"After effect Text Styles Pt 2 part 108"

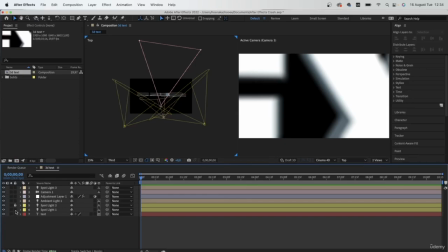I'm going to lock the previous spotlights so that I don't move them by accident. So this right here is our spotlight. It's a pretty similar color to our camera.
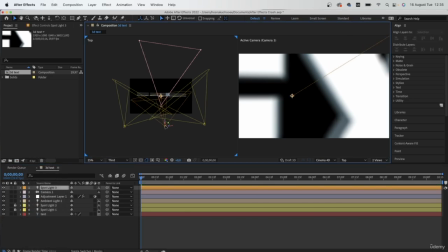Make it orange. So that's our spotlight. Just try to move it backwards. Gonna position it like that. Move it towards the corner. Let's go to the end of the frame.
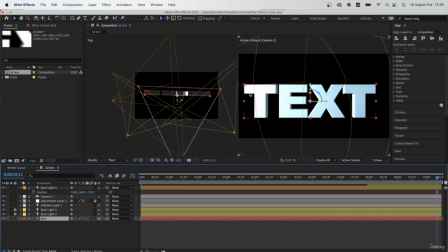I kind of want the light to reveal my text as it's zooming out. So if I turn off both of these previous spotlights, we're going to get that effect.
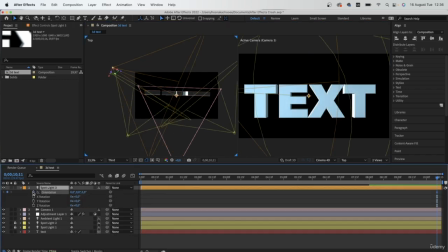I'm going to bring this guy here, make a keyframe for all of these, and push them back.
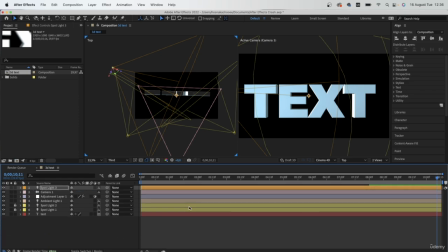Make one for position 2. Then hit U to reveal all of the active keyframes.
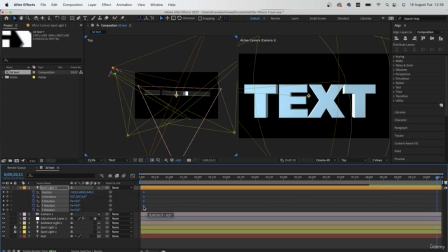Drag these guys all the way to the beginning. And at the end, I want this slide to just go from here all the way towards this area. So just grab it and rotate it like this so that it's illuminating
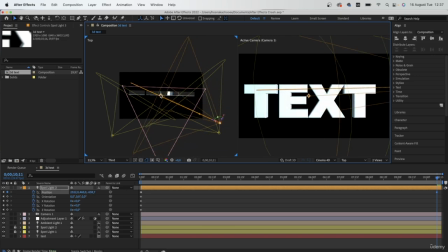the other side of the text. Bring it here. And if needed, you can rotate it. I'm going to see if that would be necessary.
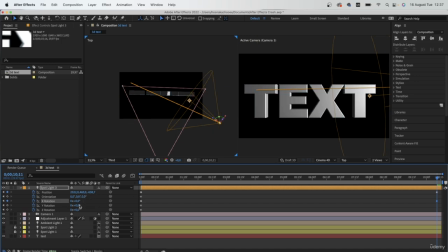Just turn off your previous spotlights so you can see what the intensity looks like. I think we don't need rotations. I'm going to turn all of these guys off. So we're just dealing with position.
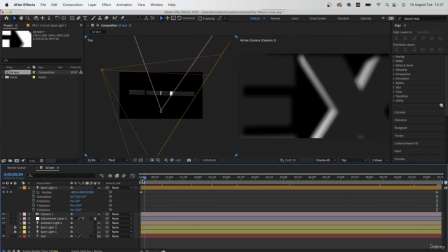It goes from this side. You can see that it's pretty dark. And it kind of pans over onto this side.
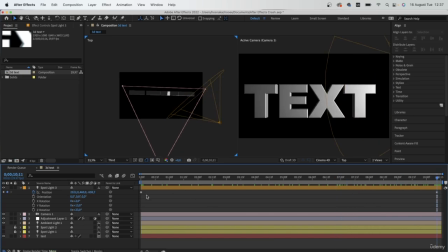Although in the first keyframe, we may have to fix the rotation. So I ended up with 2 keyframes. At the beginning, it's all the way here, and it moves its way towards the opposite end,
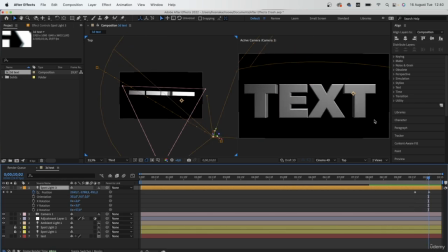illuminating the text from this side.
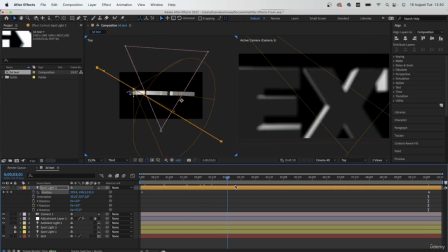Now just grab this guy to the beginning, and let's find out where the text is finally visible.
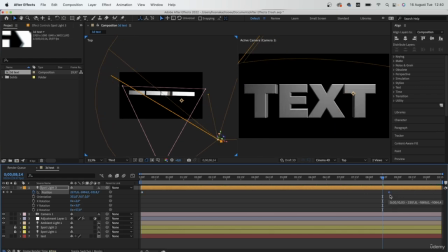Then drag this guy in, like so.
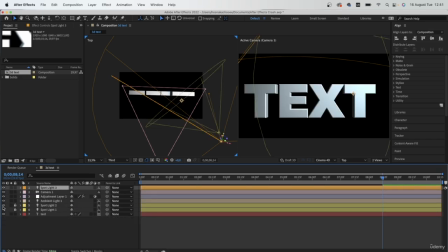Now we're done with this spotlight, but let's bring back our previous 2 lights, which are currently way too intense.
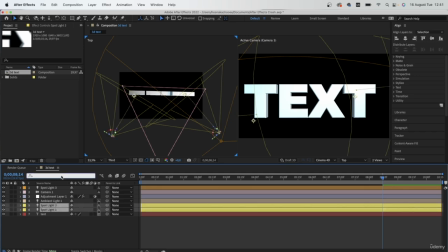I'm going to grab both by holding down Command or Control and type in intensity
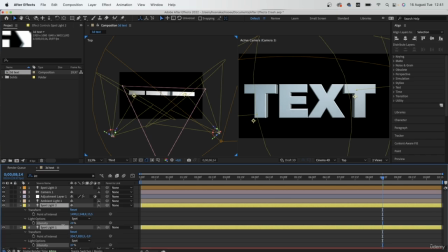to kind of reduce the amount, because right now it's way too intense and we can barely tell the location of our main light. I think I'll go with 10% for each of these guys.
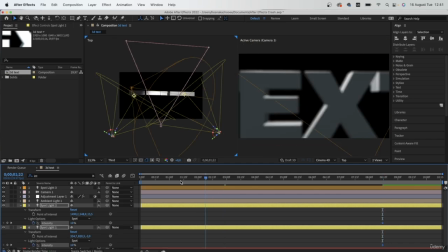Make a keyframe for intensity, then go to the beginning and turn this to the negative side,
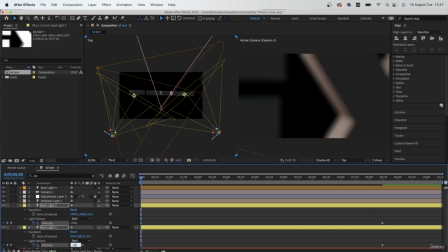maybe -50. We want it to be pretty dark when this first shows up,
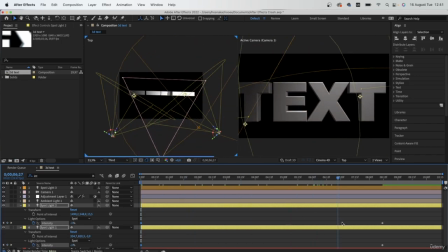and then it slowly starts to get illuminated as we zoom out.
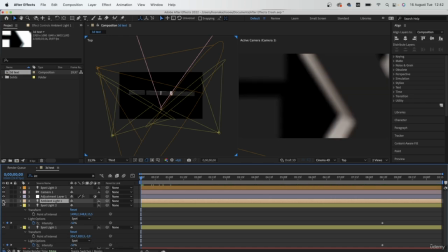That's looking pretty good. Let's do the same thing with the ambient light. So we kind of get this dark reveal of our text. Select it and type in intensity. Make a keyframe with 13%.
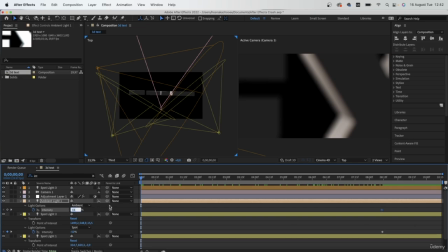Drag this guy back and then turn this to -60.
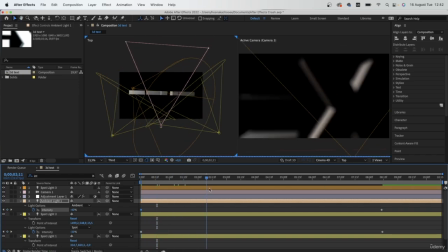So now when we play this back, we're going to get a very dark text which reveals to say text.
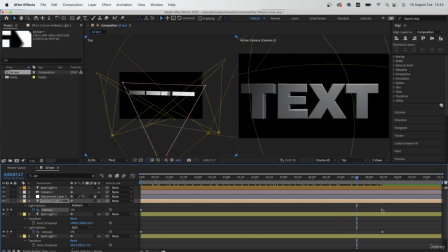If you want this to be faster, we can drag the keyframes in closer, but I like this mysterious text reveal, so I'm just going to leave it be. All right, so we got our text, and I'm done with the lighting.